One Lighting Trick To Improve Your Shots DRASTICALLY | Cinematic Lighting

I knew I needed to control my light and really keep it isolated on myself in kind of the immediate vicinity right around me, because the objective of this entire scene was to have majorly cool tones and a cool color temperature,
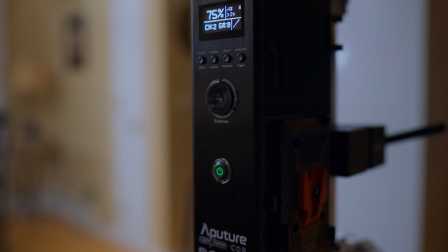other than that warm tones just on myself. So to do this, I used an Aperture 300D Mark II, and I had a light dome on that,
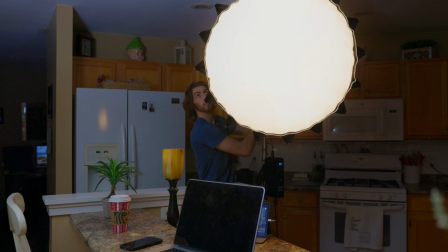and on the light dome I put just a grid, like I said, to isolate that light only on me. I didn't want it spilling around. And then in that in the 300D, I took just a color temperature orange, a CTO gel,
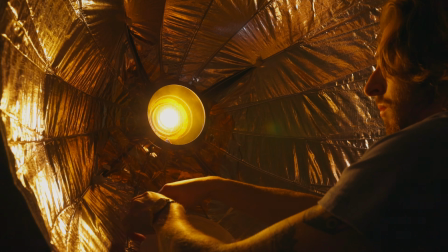and clamped it in on the little magnetic clamps that come with the Aperture light domes. So that was just to bring the color temperature down to about 2700 Kelvin, motivated by that warm light. And then to further dial in and really control this light, I just took a piece of black foam card, put it on a stand,
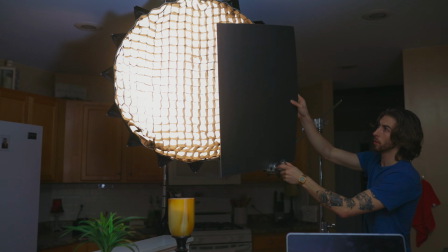and put it right in front of the light dome just to control it from spilling on the counter too much, because your eyes will go to the brightest part of the image,
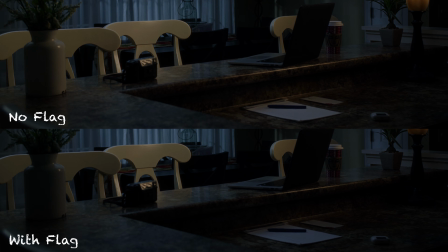and it seemed like that counter area was turning out to be a lot brighter than myself. So I just dialed some of that back, cut out and flagged off some of that warm light that was on the countertop, leaving it just to be pretty much on myself.
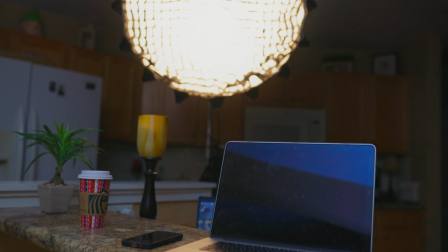Now, right off the bat, we got the 300D with a CTO gel, softbox, and a grid. That's just for the key light, but also I was having issues with the color temperature of the existing bulb that was in that lamp right there,
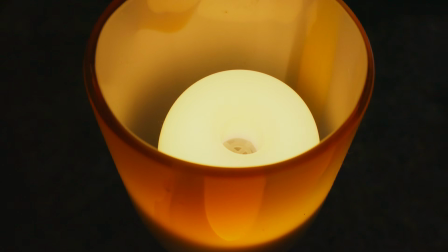so I took it out and just put an aperture B7C. Of course, if you don't have that all the time, I got a comment in one of my last videos about what I do for dimming practicals, and a lot of the times I have a Home Depot dimmer.
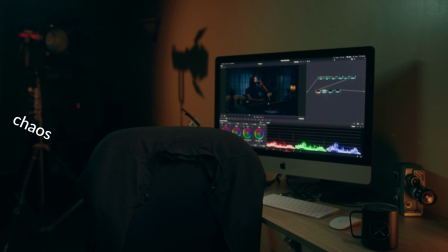Okay, I can't find it right now, but it's just a Home Depot dimmer that you plug into the wall, you plug the light into that, and then you have full control over the dimming. But I didn't like the color temperature matching up with the 300D, so I just took a B7C,
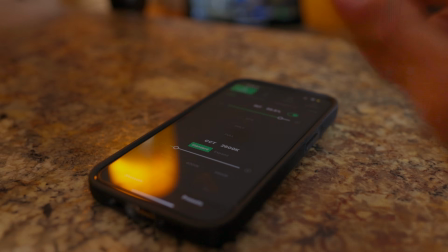stuck it in there, had it at 2700 as well, just to match up the color temperature. So those essentially are the first two lights.
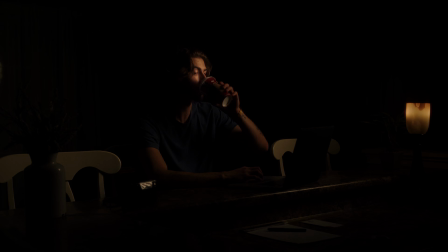You've got the 300D and the B7 bulb as this motivation and this light source for this warm area around me. So now to get to the room tone, which is the purpose of this video. There's a lot of ways to do this, and the best way that I find ambient as far as room tone goes is to just bounce it off the ceiling if you've got white ceilings or low ceilings. The ceiling acts as just a really big white bounce card, which works in your favor, especially if you're on a budget. Sometimes if I'm working on a little bit more intricate projects, I might diffuse it and then bounce it off the ceiling, or bounce it off the ceiling and then diffuse it through like a 8x8 half grid or something like that. But for the sake of this tutorial, I know a lot of us don't always have a bunch of equipment on hand to work with,
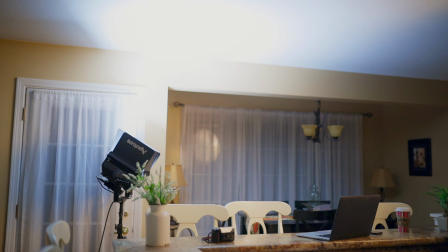so I just bounced a Aperture Nova off of the ceiling.
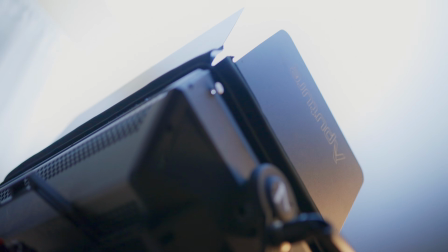And with this Aperture Nova, I had it set to 5600 Kelvin just to match up with the window light, which we are going to get to. And I used a Nova just because it's a panel, it's a large source, it's soft. So to get this really soft ambience without having to diffuse it many times, I just went to the Nova. But if you have just a single source light, maybe bounce it off of something white that's kind of like this white bounce card right there. Yeah, you can see it. Just take a white foam cord bounce card, and then diffuse it off the ceiling, because then you'll have kind of like two steps of diffusion, bouncing it off, softening it even more.
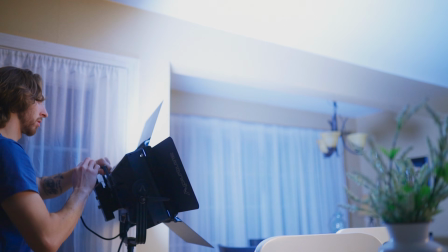But in this case, I used an Aperture Nova at 5600 Kelvin,
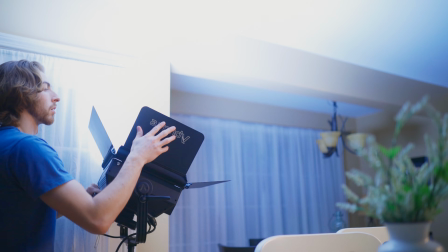and I added on the barn doors to it because I noticed that it was spilling a little bit on the walls, on me,
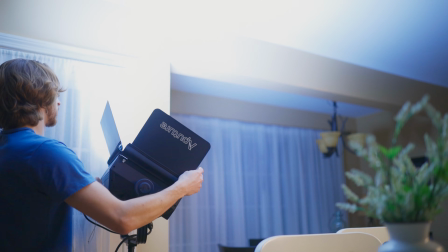and then it was a very direct source, and you could see that there was clearly a light there.
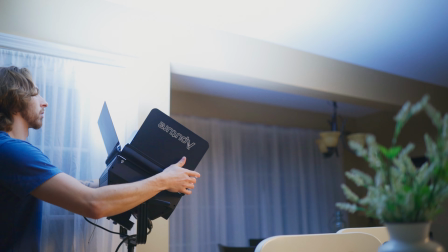So by having the barn doors, I controlled it from only going up off the ceiling, and then from the ceiling it dispersed evenly throughout the room. And I had this very dim. I want to say it was at about like 15%. Didn't need a lot of oomph at all.